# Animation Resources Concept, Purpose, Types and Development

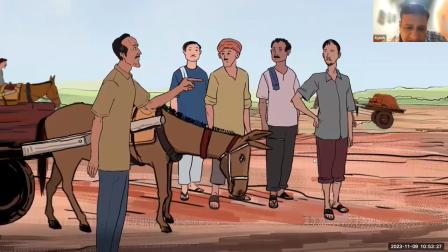2D एनिमेशन में हमें इन चीजों का यूज करना पड़ता है जिसमें हम उनको स्केल को छोटा बड़ा करते हैं और उनके डिस्टेंस को छोटा बड़ा करते हैं.
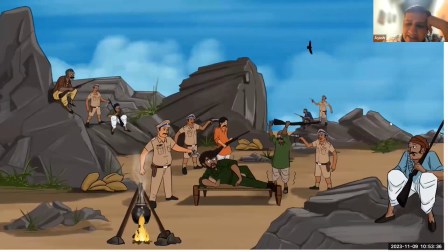एक और एग्जांपल है, इस वाली पिक्चर में हम देख सकते हैं कि इस वाली पिक्चर में कुछ चीजें जो हैं जो हमसे पास है, जैसे ये चट्टान पे एक डाकू बैठा हुआ है, ये हमारे पास है, तो ये बड़ा भी है, इसको बड़ा दिखाया गया तो ये एक इल्यूजन क्रिएट कर रहा है कि हमसे पास है.
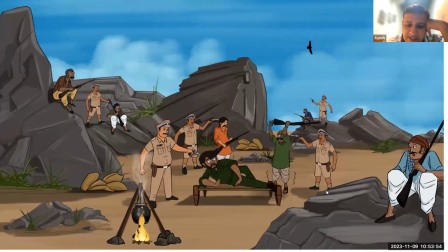इसकी चट्टान जो है वो पुलिस वाले का एक पैर कवर कर रही है, ये जो एक दूसरे में कवर करने से भी दूर और पास का इल्यूजन क्रिएट होता है. बट क्योंकि अब आप लोग सब समझते हैं कि एट द एंड ऑफ द डे देयर इज नथिंग हैपनिंग, मतलब एट द एंड ऑफ द डे ये सबके सब केवल फ्लैट हैं और ये सबके सब एक ही
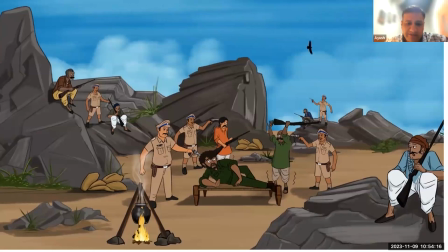लेवल पर हैं, हमसे उतनी ही डिस्टेंस पर हैं, एक ही स्क्रीन पर हैं, तो कोई दूर कोई पास है नहीं, केवल एक इल्यूजन है. तो वो इल्यूजन कैसे क्रिएट हुआ? छोटा बड़ा करने से और एक दूसरे को कवर करने से. और
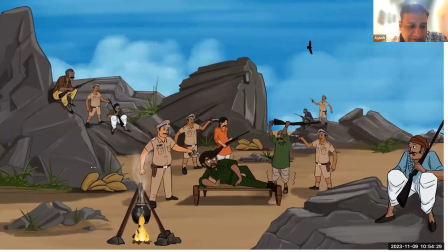एक तीसरी चीज जिसका इस्तेमाल किया गया वो था इंटरेक्शन बिटवीन लेयर्स। ये सब अलग अलग लेयर्स होती हैं, अभी लेयर्स पढ़ी हैं अभी पिछले कुछ सेशंस में, तो इन लेयर्स के बीच में आप देखिएगा जब एक लेयर दूसरे के सामने आती है तो एक स्पेशली एक शेडो जैसा कुछ क्रिएट किया गया।
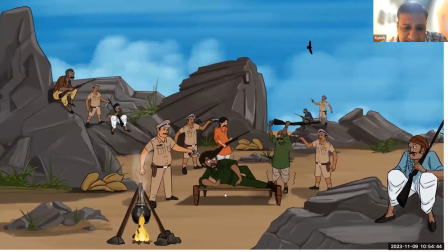नाउ शेडो इज अबाउट इंटरेक्शन, इंटरेक्शन बिटवीन दीज लेयर्स। ये सब चीजें हम नहीं भी बनाएंगे तब भी ये ऐसा ही दिखेगा, मगर उसको बनाएंगे तो वो एक ज्यादा इल्यूजन हमारा ज्यादा रियलिस्टिक लगेगा, राइट।
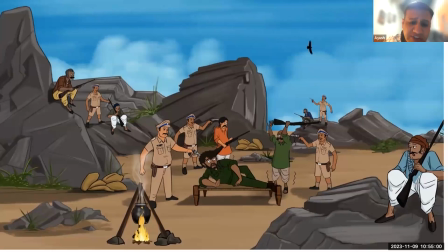इसके अलावा कुछ चीजें और हैं जो इस्तेमाल करते हैं, वो है आप ये देखिए पीछे अगर आप देखेंगे स्काई में एक एक बर्ड जैसा कुछ है, ये बर्ड केवल एक छोटा सा काले रंग का धब्बा है जो कि बस मूव कर रहा है,
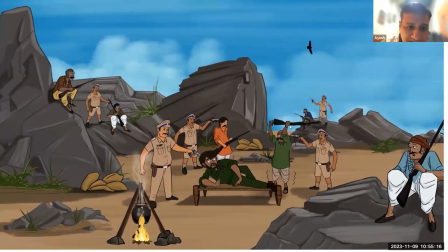मगर इसको मूव कराने से पूरा का पूरा सीन फोटो रियलिस्टिक या थोड़ा सा रियलिस्टिक बन जाता है, या पीछे घास है उसमें थोड़ी सी मूवमेंट। सो दीज आर कॉल्ड सेकेंडरी एनिमेशंस। प्राइमरी एनिमेशंस तो हो गई कि भाई जो हम कहानी कहना चाह रहे हैं उससे रिलेटेड,
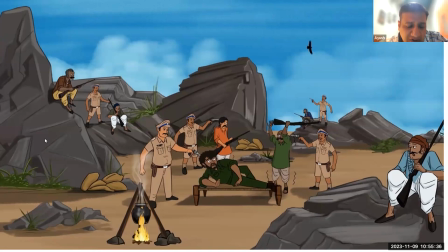सेकेंडरी एनिमेशंस हो जाती हैं जो डायरेक्टली जो है कहानी को कंट्रीब्यूट नहीं कर रही हैं, मगर उस सीन को जीवित करने के लिए, जीवांत दिखाने के लिए हम इस्तेमाल करते हैं। सो हमने देखा 2D एनिमेशन क्या होता है,
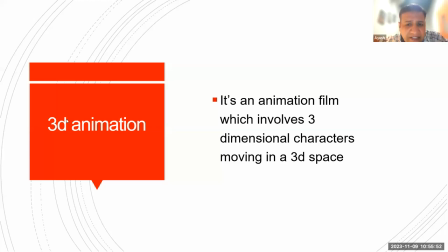और 3D एनिमेशन जैसे मैंने आपको बताया कि वो ये होता है जिसके अंदर कैरेक्टर्स भी 3D हैं और स्पेस भी 3D है। अब फॉर एग्जांपल लाइक दिस, अब इसको देखिएगा, छोटा सा एनिमेशन है 30-40 सेकंड का है, शायद उससे भी छोटा है, ये देखिए।
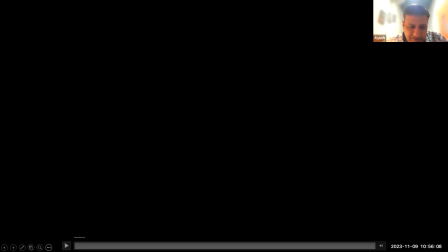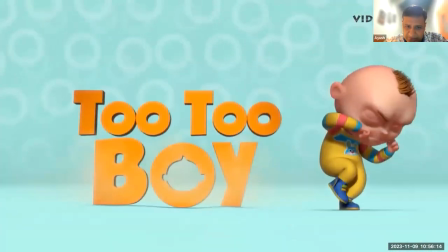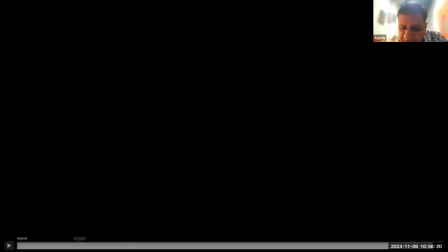So this was an example of a 3D animation. Why this is called 3D?
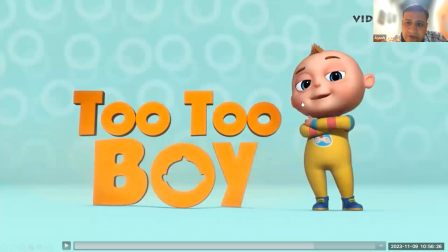Now if you look at this boy, आप इस लड़के को देखेंगे तो इसका जो सिर है तो वो गोल ही, मगर उसके अंदर उसके अंदर एक शेडो का एक किस्म की शेडो इस्तेमाल की गई है,
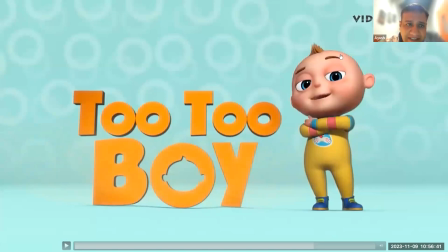जिसके कारण उसके सिर का ऊपर का हिस्सा ज्यादा ब्राइट है और नीचे का हिस्सा डार्क है, जिसके कारण हमें ये स्फेरिकल लग रहा है, हमें ये एक एक बॉल की तरह दिख रहा है, गेंद नुमा लग रहा है।